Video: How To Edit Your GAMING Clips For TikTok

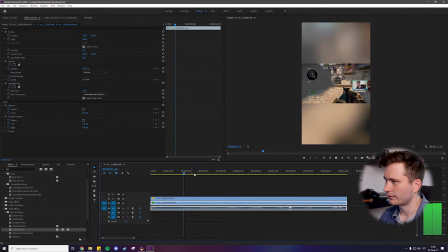6:57 About 200 should be fine. again repeat edge pixels and now you can see we have a nice smooth background that syncs with the clip as well it's exactly enough to make your eyes relax now we're pretty much ready to go for tiktok but the last thing we need to add is some sort of a call to action so we want to promote our twitch channel for example or even our youtube instagram whatever it is we want to add a short a little under a second like a pop-up or something that shows our twitch name for example and so for this first i'm going to
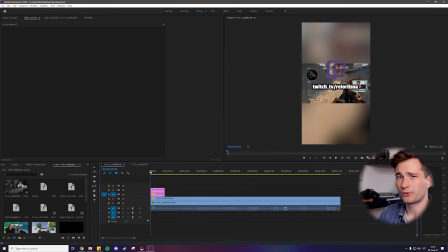7:28 add a twitch logo and i'm also gonna add a text with my twitch channel name i'm gonna adjust it a little bit to make it look nicer so now our clip is actually distracting our pop-up so what we need to do is add another blur in the background so underneath my text
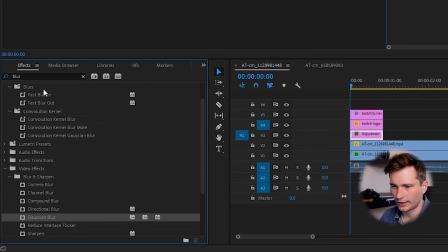7:43 and my logo i'm gonna add another track we're going to add an adjustment layer and
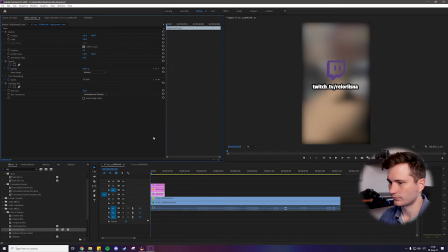7:48 in that adjustment layer we're going to add another blur make that 200 as well and that's perfect so now again what we need to do is make it pop a little bit and then quickly go away as
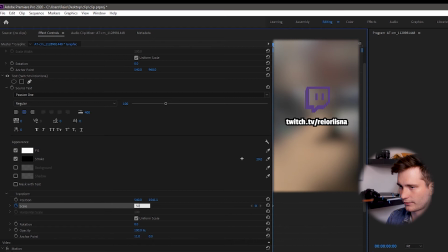8:03 well so first i'm gonna make the text pop a little bit and for this we need to play around with the scale again so at the start i'm gonna have it at 50 scale then a couple frames further i'm gonna up this to
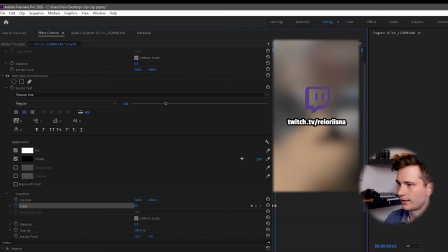8:18 let's say 95 and then throughout this clip it's gonna go up to 100 slowly so we can see it's it's popping it's a little bit too quick maybe something like this yeah yeah that's
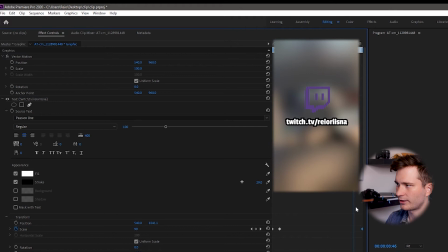8:33 good and then also once this pop-up is done i want this that i want the text to just go down away so add another keyframe for position go a couple frames further and then make it go away just
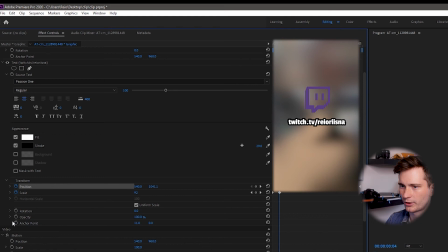8:50 like this and you know to add a little taste I'm gonna play with opacity as well so right when it pops we can have 100 opacity but at the beginning we're gonna bring it down to zero just like this and towards the end we're gonna make it disappear as well yeah this is good now that's left to do is to sync the twitch logo and the blur with the text so they both just go down at the same time so we have our pop-up
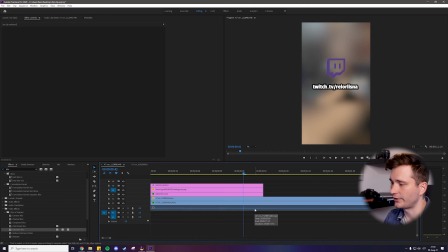9:21 for our twitch channel and you know one last thing i'm gonna add to here is a swish sound effect for when the when the pop-up goes down so something like this yeah that's good that's really good i can make it a lot quieter though
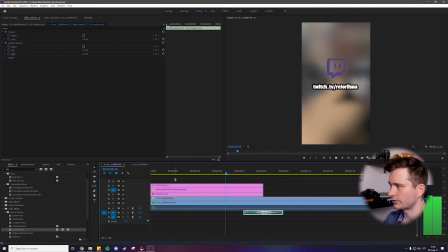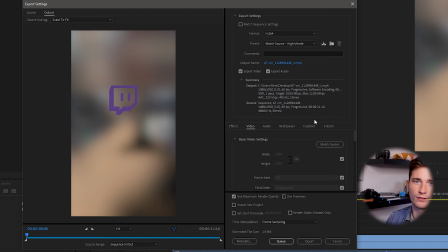9:44 so this looks really good for me i'm ready to export remember to export it with the same rules about bitrate everything
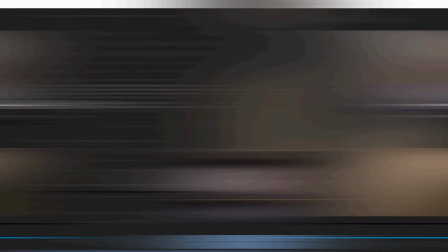9:51 else you know pretty much the same render at maximum depth use maximum render quality of course and then go and export. I hope you learned something new about editing your clips to make them look more interesting and engaging. So my advice here is go crazy with the clips if you want to see some insane growth on your social media. By the way if you're looking for something good and reliable for clipping your gaming highlights then check out this video here. Other than that that's it for me for today. Thank you so much for watching. I hope you enjoyed. Leave a like and subscribe if you haven't yet and as always GG.